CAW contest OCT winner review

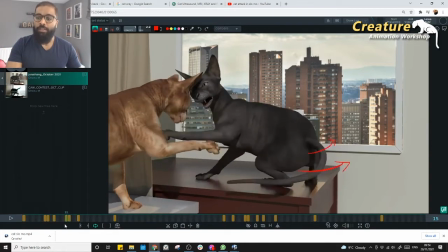Like especially here, we don't look at this is kind of really quite a lot.
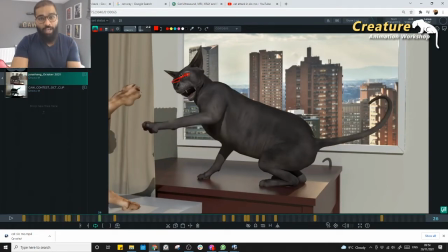I can't really. If you could focus on the eyes on the shot or face, you will be successful. That means less spacing we need to give. If the eyes are going like this and head is going like that, it's very hard to see. The cat comes in like this and still, kind of around there. It's easy to concentrate on the face and connect with the creature or character, right, or animal.
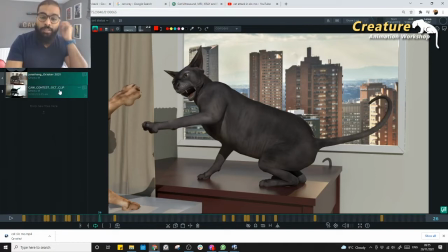If the eyes are like this and face is like this, you can't really focus. But if I see the reference, right, I can actually track the nose.
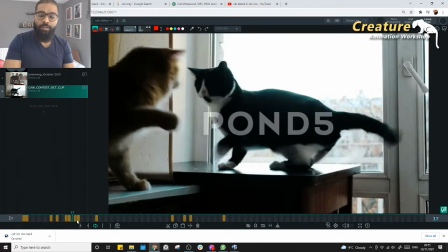I can track the shape of the white patch there on the face, right? Of course, it's dark, but still you can see that mouth.
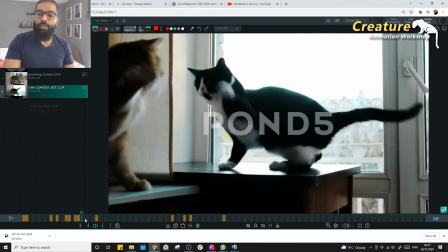It's kind of, if I play this, right? See, you kind of see, it's kind of the whole face is around that range.
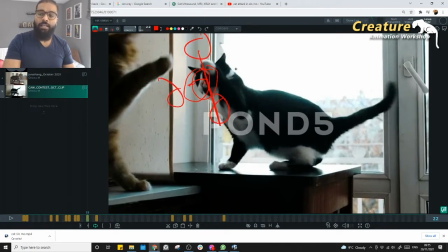It's not really moving any bigger. If the cat head is there, cat head is there, cat head is there, cat head is there, you kind of struggle to follow that, right? So you won't really get that sort of a feeling that, oh, I'm actually following the cat and I'm going. I can understand cat more what's actually he's thinking in there. So you get connected, right?
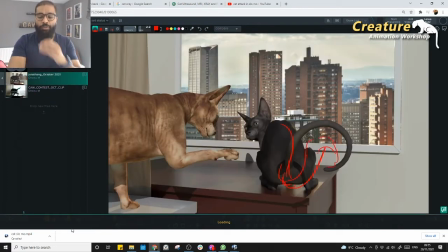So that's something we are missing. We are almost there, but it just that try to keep the minimum sort of.
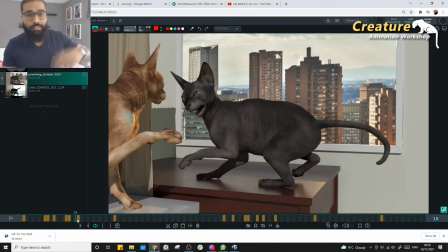He just comes in and then drops, and then all he does is like focus on you and scratch. So yeah, that's sort of the thing, right? So right now, the bigger move you have on the the body and the head,
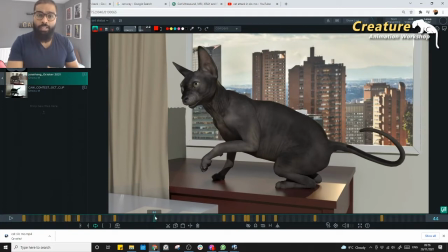it's kind of really feeling that feeling of you really focus like is it going like that, so scratch, right?
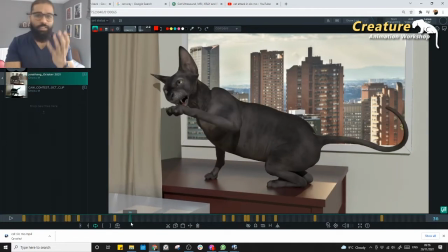So yeah, that sort of a thing is missing if you keep on going. Like you can't really connect with the character, right?
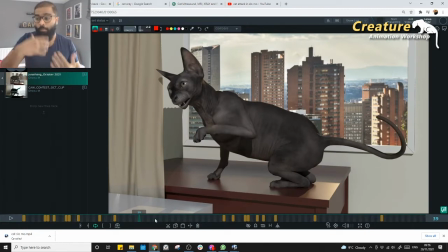So I mean, not just this guy. I mean, most of the animals, most of the short, right? We got to feel and understand why the creature is doing in a such a way what they're doing at that point of time, right? So that helps a lot. So yeah, so try to focus on that little bit.
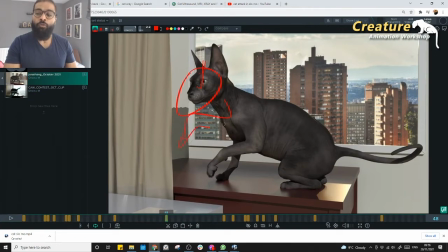Try to minimize the moment on the head and more focusing on the paw. So paw is the one who is speaking all the time, right?
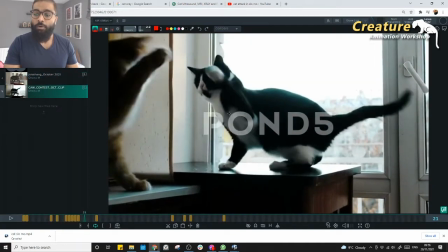So like if you see here, look at that. So paw is the one covering the distance and like whoop whoop whoop.
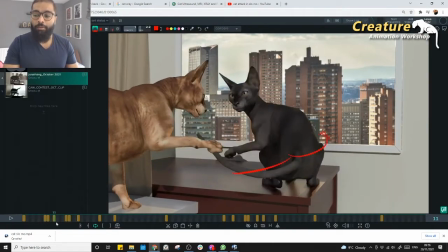So yeah, those elements would be definitely good to see. But again, like this is something sort of a basic sort of stuff, right? I mean, it's like a regular animation sort of a thing. But every time you kind of move something, so try to get in a really clean arc.
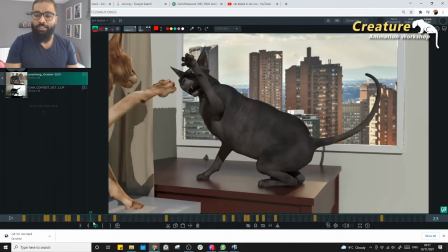I'm not going to go into arcs, as everybody knows that everybody knows animation. So I don't want to go really there.
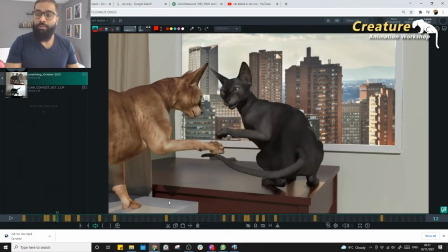But yeah, it would be nice if you could actually follow that sort of really clean. Like I was actually downloading a small. Oh, sorry, the reference here. Anything you see, that if you track this guy, right, it's kind of a bigger space, like boom, really shooting a bigger space from there to there. It's quite a big space, isn't it?
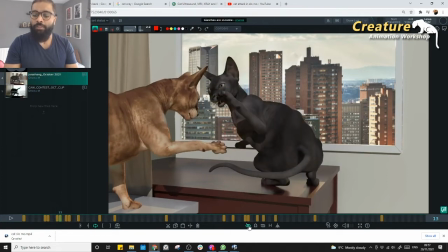Like he goes really mental.
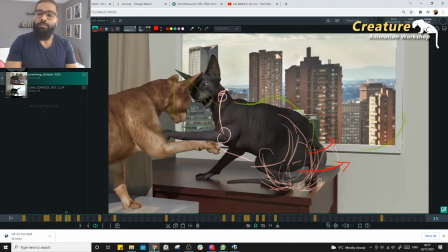Look at such a big space. It feels like a click, right? So I wouldn't recommend to go like from there.
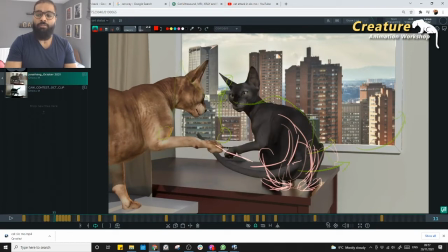I can't really follow that sort of a fast. Sorry about the mess here.
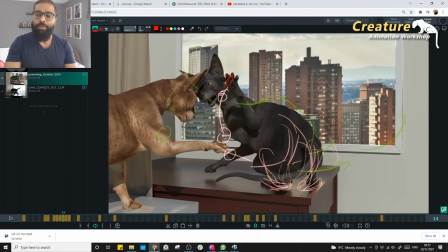Your eye cannot really follow such a big changes, right? I would recommend to like tone down to half of it, so then you can actually see that, you know. So you can bring in the whole for a bit, and then like you can actually swipe it. It feels much more interesting than it.
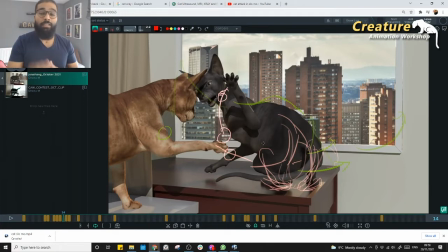So the bigger the space, it's gonna go really fast, like a motion blur, and you don't get to see much actually.
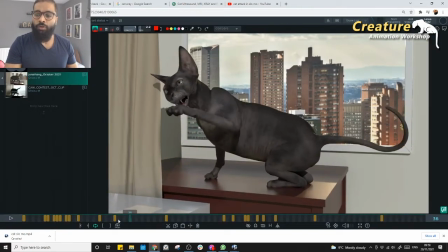So yeah, so those elements can be definitely improvise your shot a little bit more. I think this is quite too far away.
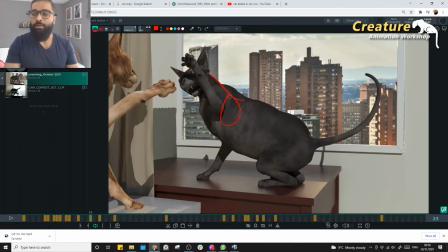I think this is like a really straight shape, so it would be nice to see a bit of a bend on that and try to like or maybe that sort of a thing. So and then you can have your thing like going for attacking a little bit more. If you see that, what's the frame number 22, 23, right?
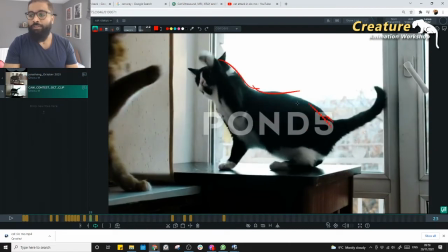So look at that, the sort of a shape, really good shape, right? So that's the scapula. Then you have this, right? So it's kind of really nice. And again, the shaping wise, look at that.
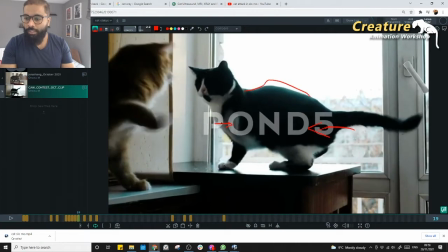You could actually follow the path of this guy, like this kind of there and there and there.
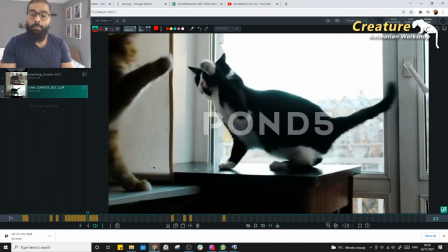You could actually see that, and you can see the hand for slightly longer. But in our shot, it goes really faster because of spacing is too big.
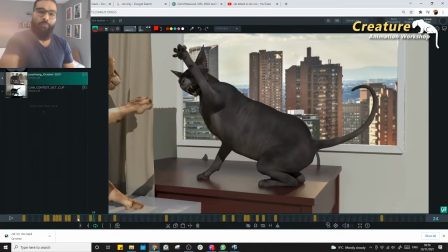Spacing of really big.